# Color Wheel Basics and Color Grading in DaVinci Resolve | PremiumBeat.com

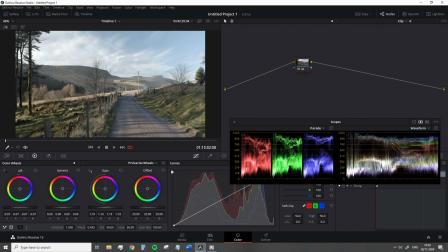I'm going to push up the gain quite a bit so we've got that nice daytime brightness shining through the clouds and then lower the gamma until these these darkened areas start to look quite organic.
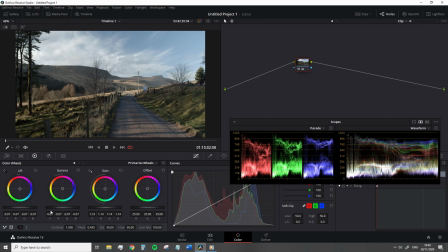Okay so now we have an image with maximized luma values so I would typically adjust the hue on the same node for these control wheels but I'm going to create a new node in this specific circumstance because I'll be turning the hue node on and off quite often but I want to keep
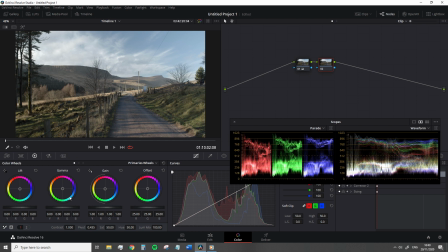that contrast locked in on the image. So now we need to warm the image. So this shot is a midday shot but the filmmakers want to emulate that later into the day and with a warmer light we can imitate that.
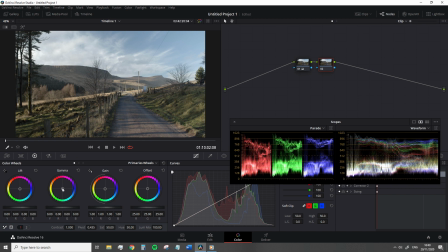The majority of the color information is in the midtones. We can see that in the scopes too and we know that the gamma has the most overlapping area for the tonal regions. So let's add some warmth to the gamma wheel and I'm simply going to do that by pushing the center point towards the reddish area of
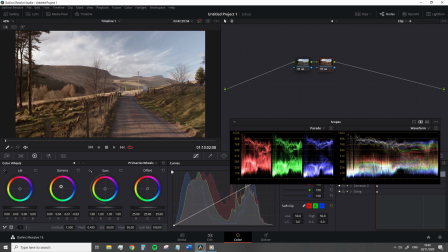the hue and you'll find that you only ever need to push the control point of the color wheel slightly outward from the Santa and that's because the further that you push the control point the more saturation you're adding to the adjustment and unless you're looking for an extremely creative look a lot of the time you never need to go right to the very edge.
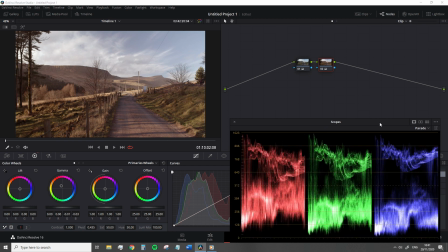Now the problem is with this initial addition of the warm is that we've got these dark warm areas And typically,
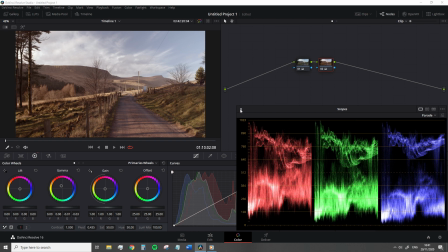shadows aren't going to be warm in color. And I implore you to learn a little bit about color theory because it helps a lot when grading an image.
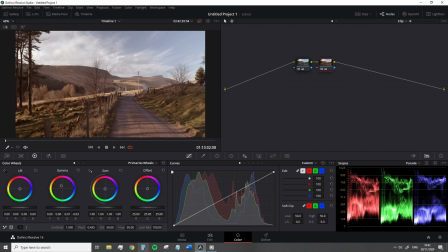So to fix the issue of warm shadows, which is also a fantastic song by the band Fink, we're going to go to the lift wheel and we're going to add blue to the shadow to come to the addition of that red hue, which is slipped into the upper area of the shadow regions. There we go.
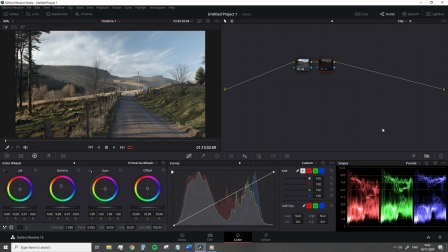So we have a warmer image with the corrected shadows. Okay, depending on what software you're using, you may also see an additional color wheel called the offset color wheel. This operates exactly like the lift, gamma, and gain controls.
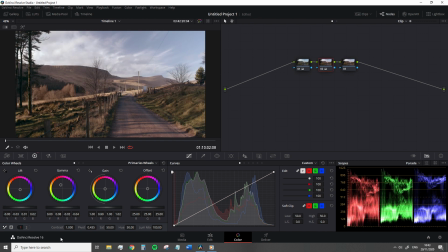However, the results are very different as it allows you to adjust the entire tonal region of the YRGB channels. So the color balance controls will simultaneously adjust all hue values across the three tonal regions,
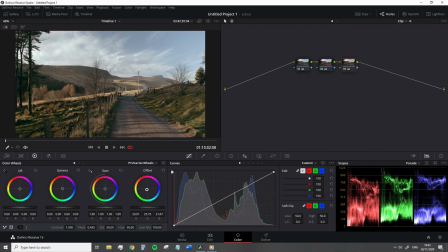which may work in your favor if you need to add a slight color cast to the entire image. and likewise the master wheel underneath will adjust the lightness of the entire image.
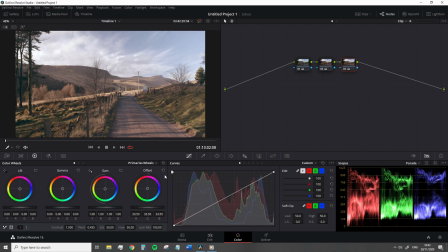Need to raise the luma values of the whole image and not just the midtones, you want to use the offset master wheel. Okay, so this has been Lewis with PremiumBeat. I hope if you are brand new to filmmaking and editing, this episode has shone a light onto the colour wheels because they can be confusing at the best of times. But with that, I will catch you guys next time.